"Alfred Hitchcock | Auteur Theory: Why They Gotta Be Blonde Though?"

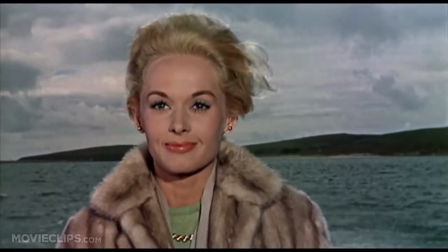12:06 It's also quite poignant that the first person the birds attack are Melanie,
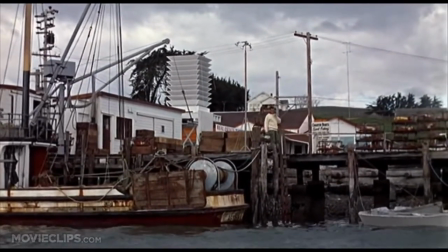12:11 almost like the two stories are that being Melanie being an
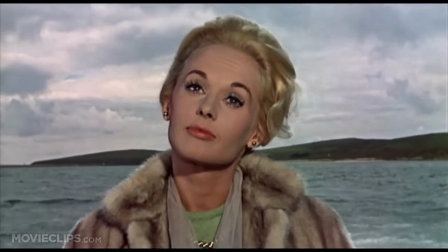12:16 antagonistic force to the existing relationships that Mitch has,
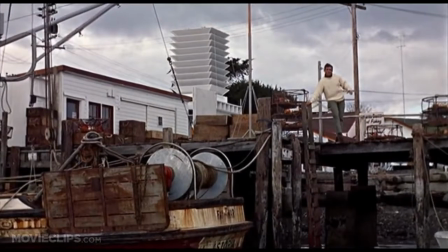12:21 and then the birds being a physical antagonistic force to the civilians and our,
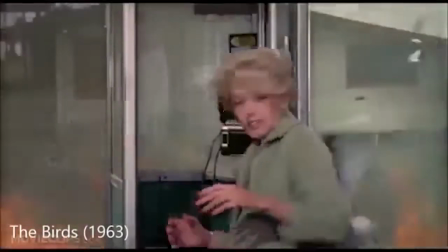12:27 protagonists that we're watching on the screen. They are clashing from the get-go. There's a lot to look into in that film.
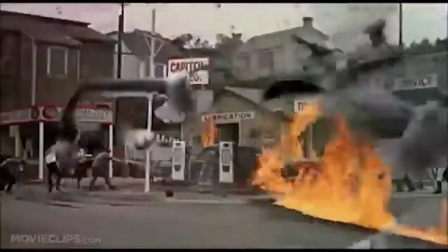12:33 There's a deeper meaning to that, particularly, birds themselves actually are a theme throughout all of Hitchcock's films.
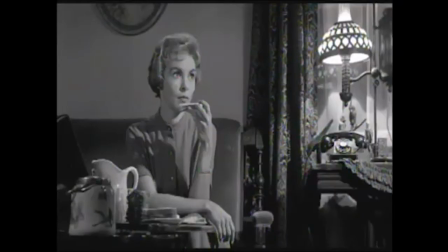12:40 Even within Psycho, there's birds constantly within the background.
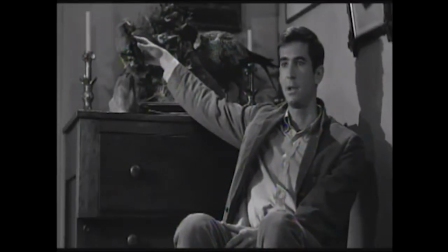12:43 In the scene where you see Marion talking to Norman, there's a big bird constantly looming over the shoulder of Norman, and that could be potentially a sign of a hawk and its prey. He's the hawk, she's the prey, or even in that moment when you're first watching it as a viewer,
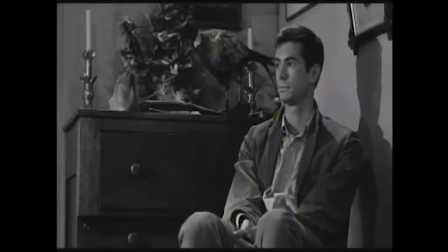13:00 she could be the hawk and he could be the prey, because we don't know his intentions and what he's capable of just yet. And she has been set up to be the villain so far. She's a thief, she's a liar, she's run away.
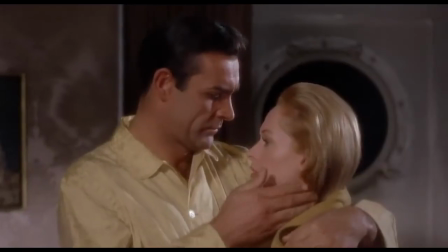13:12 Again, birds are there at the start of a film to give us a hint at something. Now, another thing that you might see in regards to Hitchcock's films,
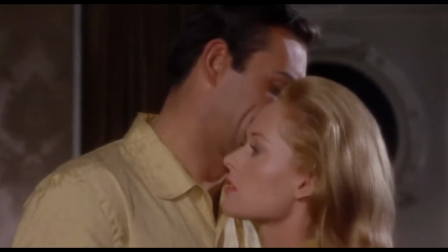13:19 and one that obviously the title is based on, is a visual aesthetic for the leading lady to always have blonde hair.
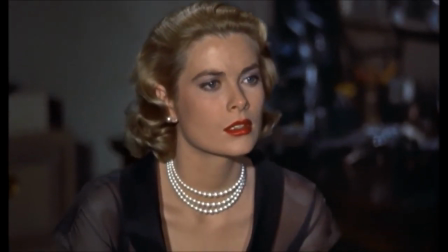13:26 That's just me making a little bit of, of a joke in regards to that aesthetic, but I mean,
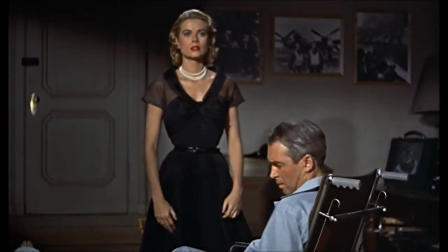13:31 it is a common thread through his films, so it is an auteur choice for him to have a beautiful woman with blonde hair.
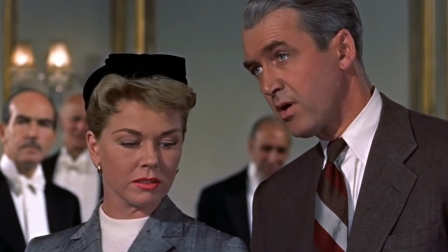13:38 He's not overly specified or talked about it, but there is a clip about him and why he chooses the actors that he chooses, which I'm going to pop in now.
Because I do not like to have women where, how shall I put it, where sex is hanging on them like jewellery. I like to have it concealed like a mystery to find out what sex is underneath.
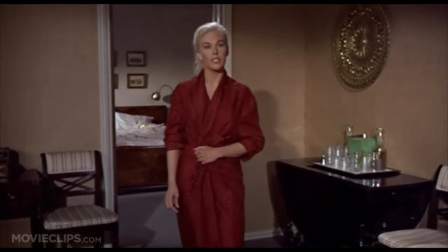14:04 So as you can see, he does make an active choice when it comes to his casting, but I do think it's just a personal preference that he likes the aesthetic look of a woman with blonde hair.
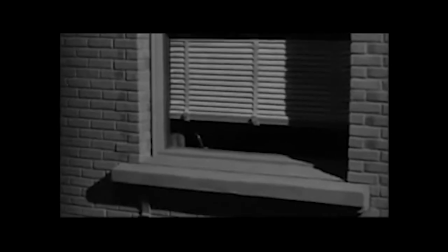14:13 So another big thread amongst Hitchcock's films is the concept of voyeurism.
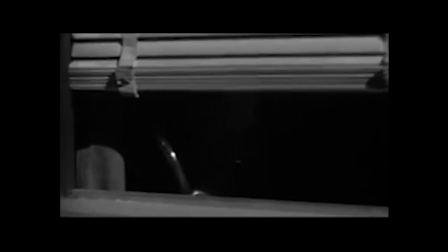14:18 He likes to take the audience on the journey, like they're almost watching this story unfold as if they were there.
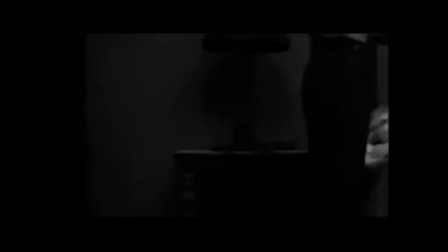14:26 So for example, at the opening of Psycho, the pan in through the window is like we're joining the scene.
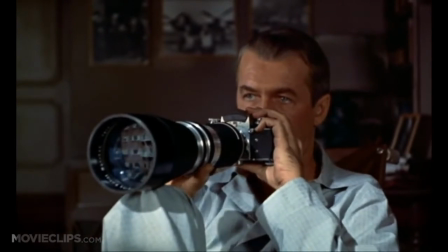14:32 Rear Window itself is completely about voyeurism. voyeurism. We see it entirely from the perspective of the male protagonist in his apartment.
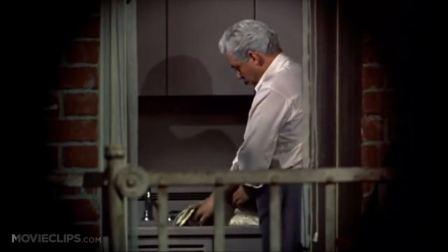14:39 We actually see a lot of the visuals through specialized camera work, which makes it look like it's the telescope.
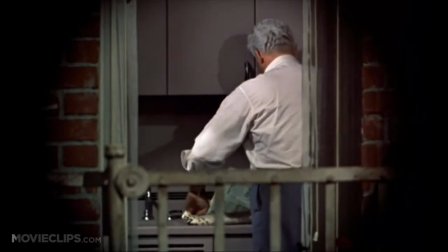14:46 But again, it's just that concept of making us, the audience, part of that viewing experience.
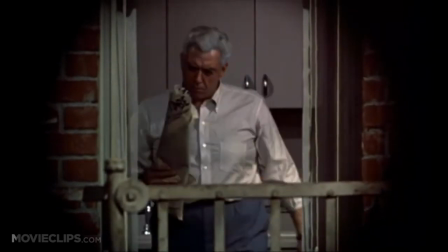14:52 It helps us empathise with their situation more because they are taking us on that journey.
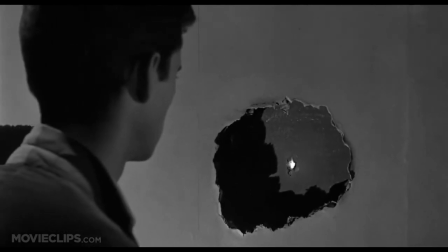14:55 But further on voyeurism, there's also, you know, the scene in Psycho where Norman is looking in through a peephole at Marion,
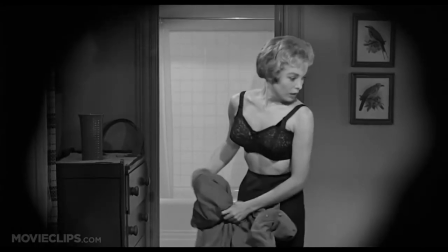15:03 which gives us a bit of an insight into Norman, that he's maybe not as clean cut as we first thought he was.
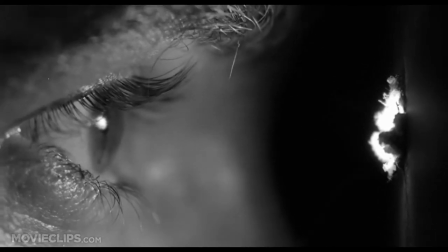15:09 But again, it's not only do we see him doing that act, we also see through the peephole.
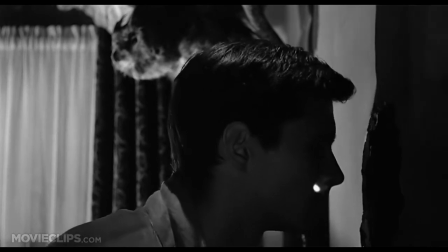15:15 So we become culpable. We're invading her privacy. It makes you as an audience potentially question how you feel about it.
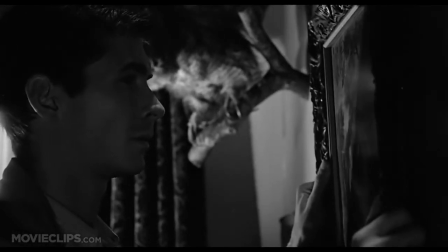15:22 Do you feel uncomfortable? Some people have said, in relation to the hidden meanings within Hitchcock's films, women can't be trusted and may even represent castration. Thus, they should be tamed before they take control. Now, that was Laura Mulvey who said that, which is quite evident throughout his films.
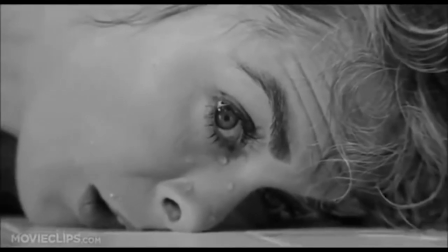15:38 You can see where she's came up with that, as throughout his films, the women are stopped. So you have Marion killed by Norman, but you have in Vertigo,
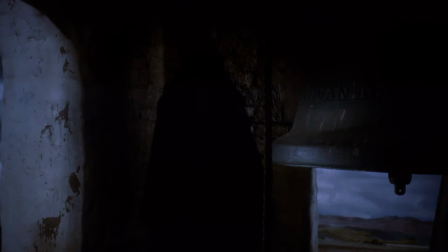15:47 when Scotty confronts Judy or Madeline, she doesn't have an opportunity to repent or be forgiven.
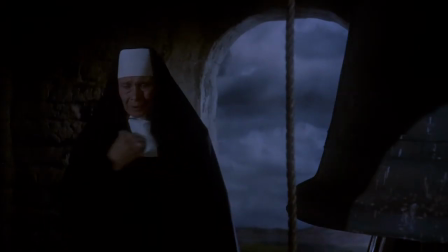15:54 Instead, she dies. So that's again Hitchcock making an active choice to control that situation because she can't be trusted, therefore she needs to go.
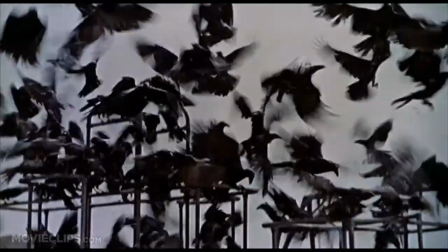16:02 I mean, Barthes itself is a whole commentary on women not being trusted. As soon as the unknown woman arrives, the birds start to attack.